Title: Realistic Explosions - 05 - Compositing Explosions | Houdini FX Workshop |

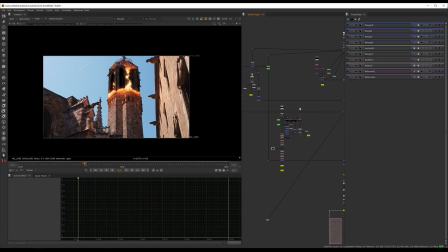(4:14)
And then the main part is this chunk, which is our main effects.
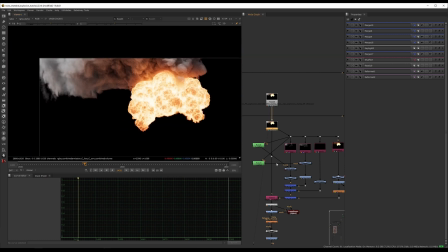(4:20)
You can see I wasn't even denoising this part. It was looking quite good once you put everything together.
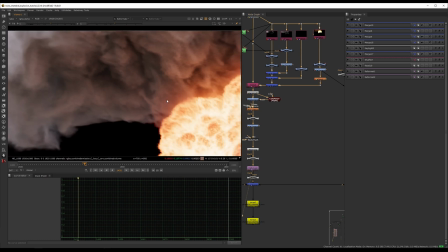(4:28)
It didn't feel like it needs denoising, although maybe for the final output, I will denoise it.
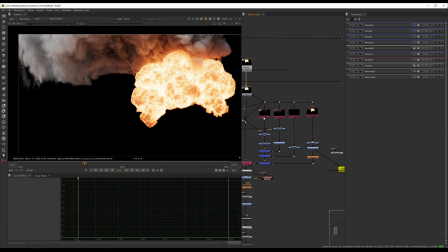(4:37)
But yeah, so we bring everything in. I split it into different passes.
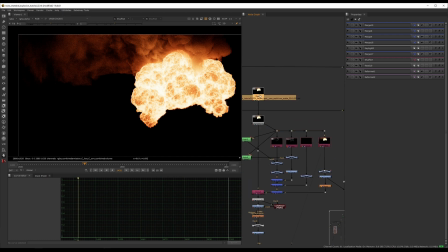(4:42)
I'm using this utility split channel. So if I go here,
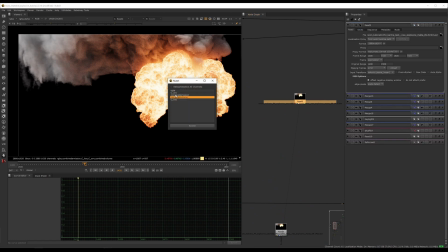(4:51)
utility split channels, and you can say, I want all of these except, it's gonna split them out like this. Super handy. although it's it is using the old shuffle, but I guess it's fine.
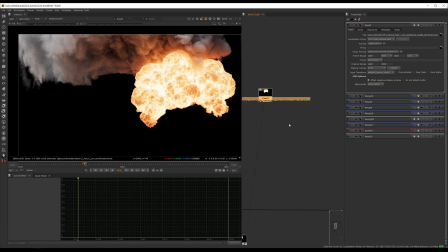(5:07)
It worked for ages, so it works now as well. But that's how I split it, so it's a bit faster, so you don't have to do it manually.
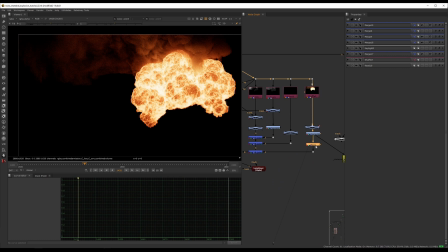(5:16)
And then, you know, just a bit of correction, just tiny bit of glow, you plus everything together.
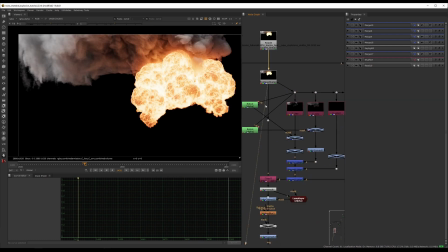(5:26)
I was showing you, so once you have this, I wanted
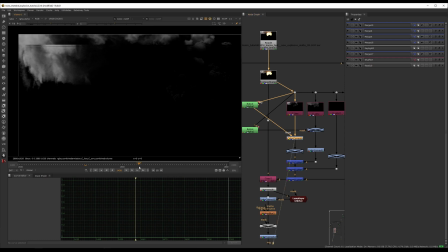(5:33)
less highlights on the smoke in the beginning.
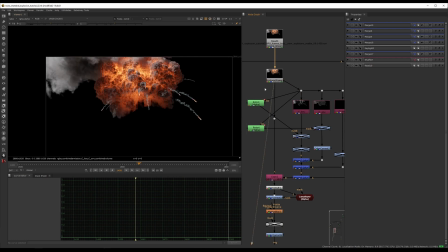(5:39)
And what you do is you just create a roto,
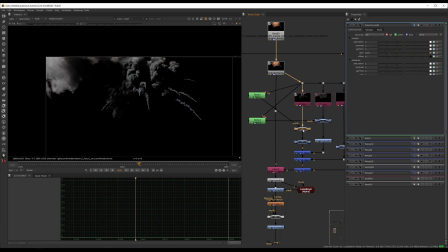(5:44)
and then you put this into a mask and you gain it down, and that's it.
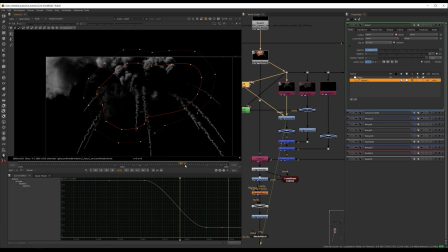(5:48)
And then I was animating the opacity of the roto, so over time this dissipates and it starts blending with the smoke at the top.
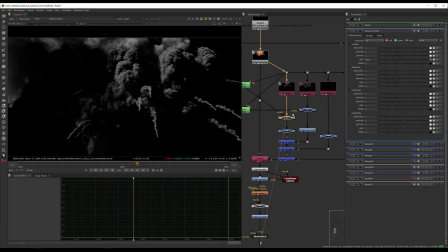(6:03)
But here it's quite it's pushing down the key light quite a lot.
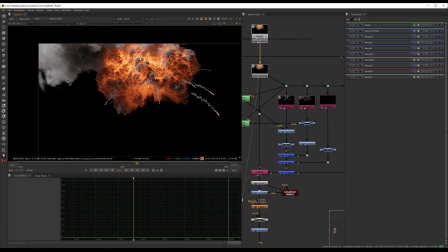(6:12)
That this is an example where it would be better if I just had this split, so the explosion and the smoke separately, but it was working fine.
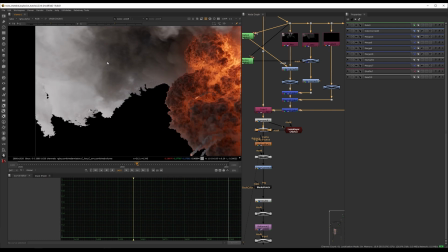(6:23)
Just a bit of highlights correction, so it's a bit more on the blue side,
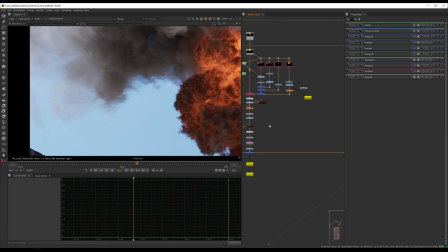(6:27)
because once you placed it with the blue light, this was helping just a tiny bit.
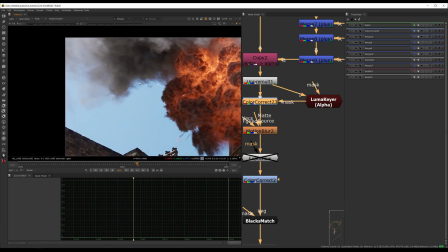(6:35)
You can see it's not a lot, but because everything is blue, you would expect these shadows to be a bit more blue.
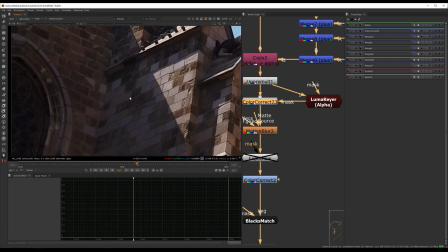(6:46)
You can kind of see here in the shadows how bluish this is, so maybe even this is not blue enough.
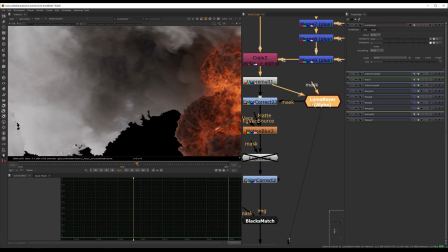(6:56)
So let's go into our Luma,
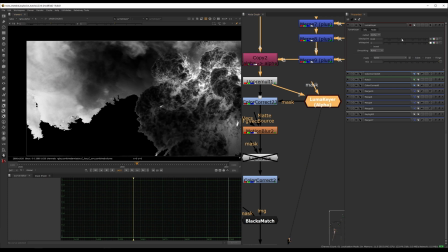(7:01)
maybe brighten this up a bit.
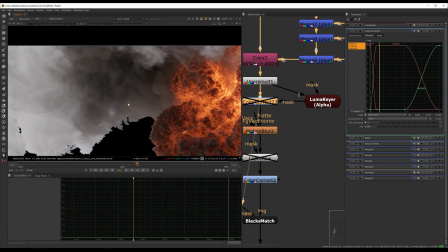(7:07)
So yeah, we start getting some of that blue in the shadowy parts.
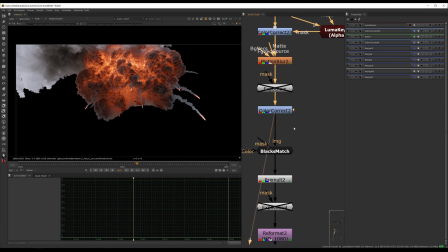(7:14)
Motion blur, some color correct, that's probably blank.
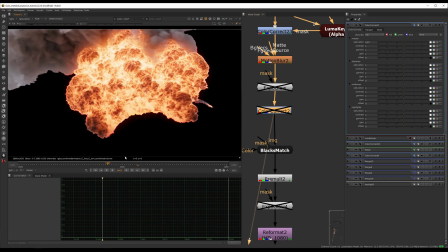(7:18)
Oh, just a bit of reduction in the saturation, just a tiny bit.
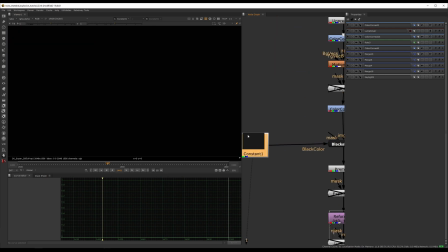(7:27)
Black smatch, so this what you do is you give it a constant, which is the same. So what you do is you go to your plate that you're going to be matching, so you look at the shadows here,
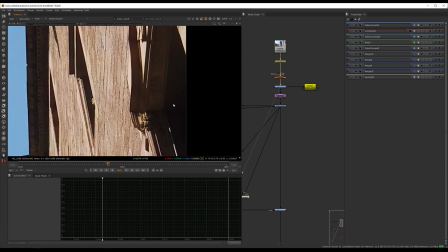(7:42)
you look at the shadows here, right? And you would just take your take your constant and
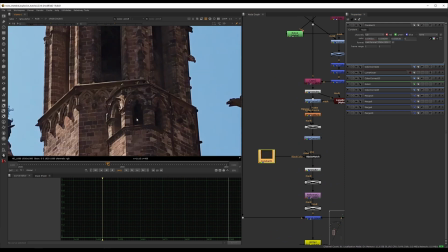(7:55)
you pick this color, or you pick the shadowy color like that, which is this.
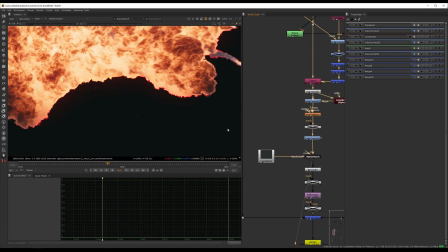(8:01)
And then if you look at your blacks,
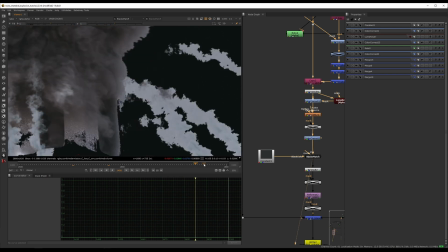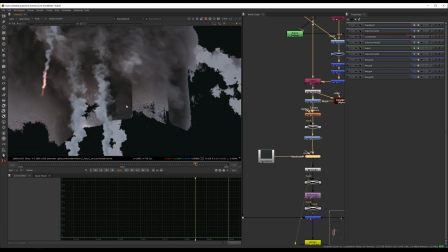(8:11)
that it's going to be matching it to the black levels of the environment.
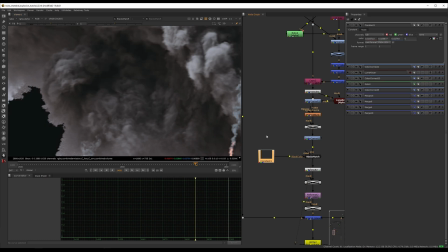(8:19)
Maybe, let me see what I had before.
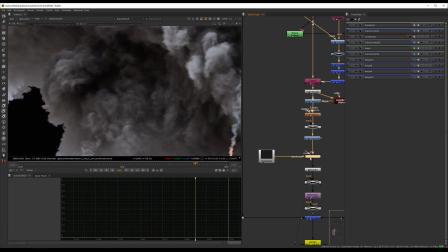(8:24)
I think before it was a bit darker. Yeah, so I just want it to be lifted just a bit.
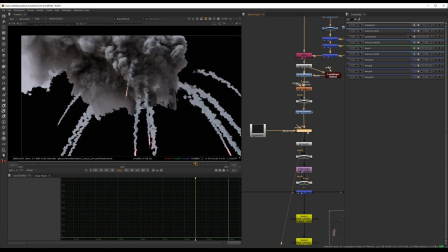(8:31)
And you do this before, you do this on the unpremultiplied pass, and then you pre-multiply it.
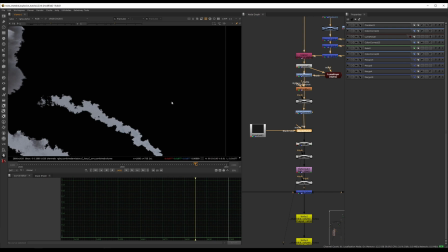(8:41)
Otherwise, you will get this dark all over the place, which means it's gonna affect the other image as well, so.
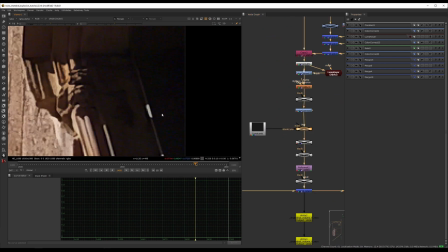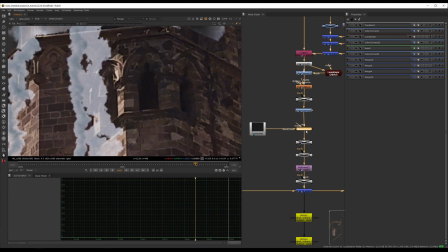(8:56)
Yeah, so you can see it's affecting everything now because we are affecting the whole image.
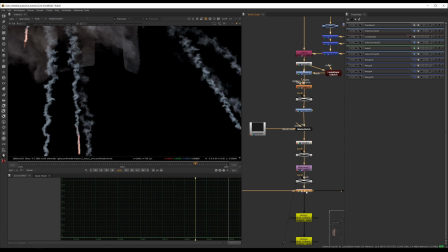(9:02)
So you do need to pre-multiply it. And then we stencil out.
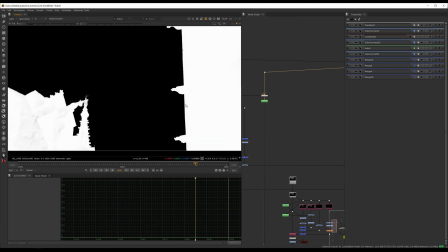(9:08)
If you look at this, this is our alpha, right? Here, so we do a key light and then a roto.
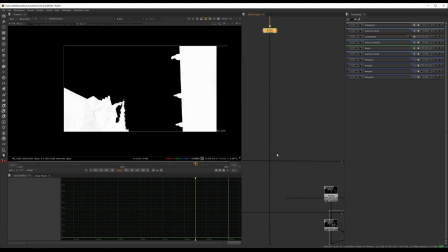(9:16)
So we get the rest of the environment, and we essentially just mask out
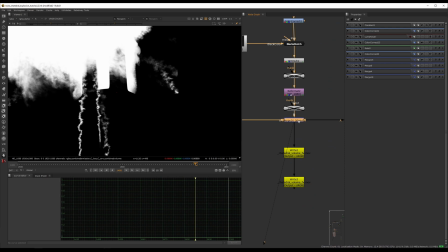(9:21)
these trails with this stencil like that. So it feels like they're coming from behind the building.
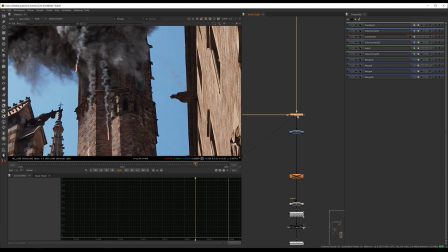(9:31)
Not coming from, they are going behind the building. So that will give it more, see this guy coming here.
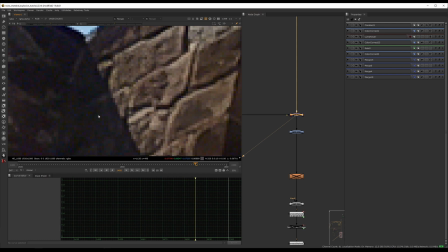(9:39)
Although there's something happening here, but it's fine. Nobody will see it.
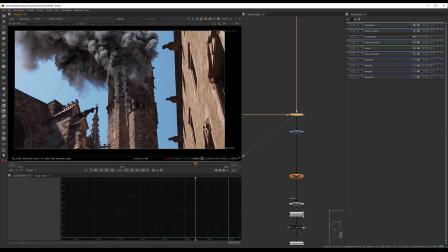(9:45)
And so these guys are coming in front, and everything else is kind of going behind the building. Makes it a bit more integrated in the shot. What else? Try doing some sharpening, didn't like it. I usually don't like over sharpening things.
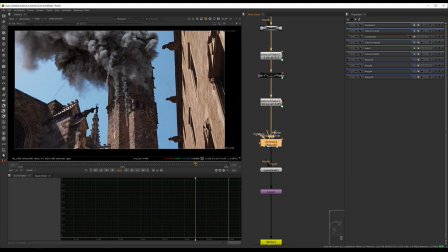(10:04)
camera shake, Chronos 4. Just this front part, I'm retiming it from 1 going to 2 and then back to 1.
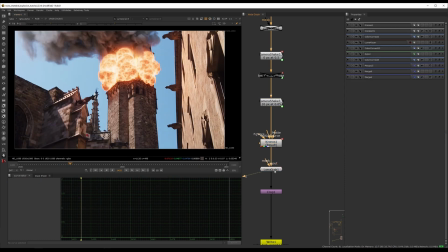(10:16)
And that will just give it a kick. And then Luma grain at the end just to give it some
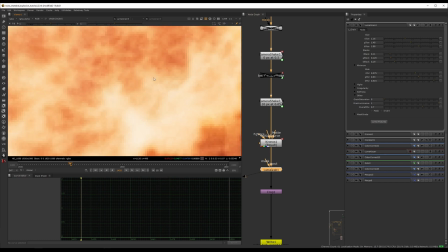(10:24)
grain throughout the whole image on everything.
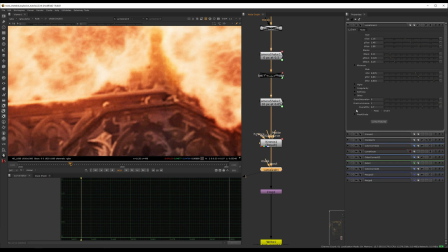(10:29)
And with Luma grain, there's a saturation.
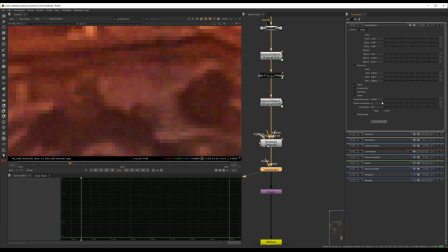(10:33)
I don't like saturation in my grain. So I just remove it just so you get that filmic look.
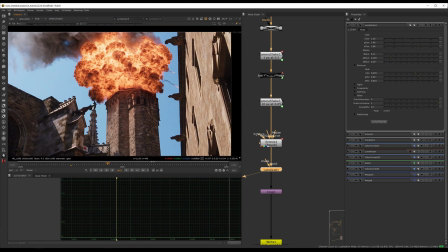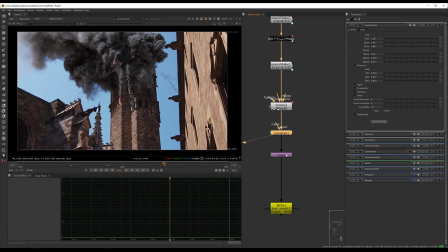(10:49)
And that's everything. And then you do a crop. So you're like, yep, super cinematic now. Although I think we are maybe overdoing the crop here just a bit, but it does look more cinematic.
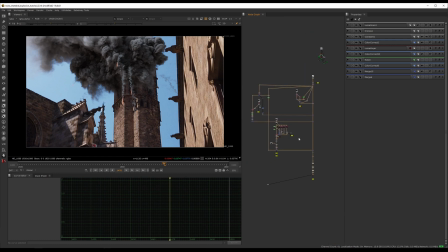(11:04)
All right, I hope this wasn't too confusing. But you are getting all the files for yourself so you can play and test everything and try on your own. I do want to say, we do have, so you can try Axiom for free.
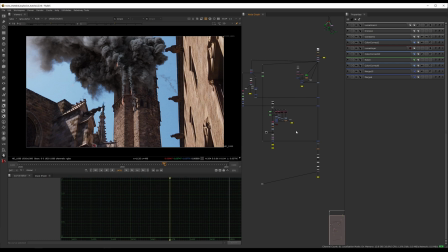(11:21)
All of the explosions and everything here was done with Axiom, obviously. Try it for free, and then if you like it, you can purchase a license. If you don't like it, then, don't use it.
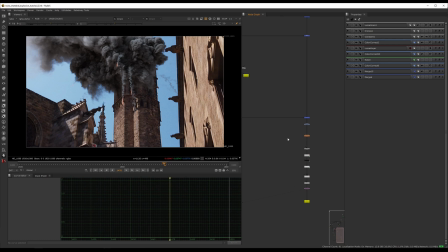(11:37)
And also, we have a Discord page. It's going to be in the description down below that you can join. We have a lot of members just sharing their tips and tricks in general, not just Axiom related. So join us, and we're going to have an FX party there.
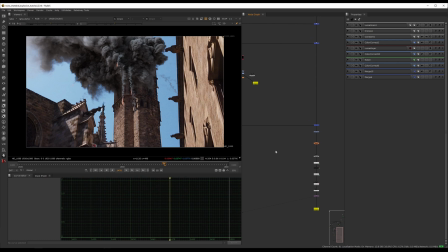(11:57)
All right, that's it for this one. Thanks everybody for sticking till the end, and I hope you find this project useful. I hope it serves you well, and see you in the next one. Bye-bye.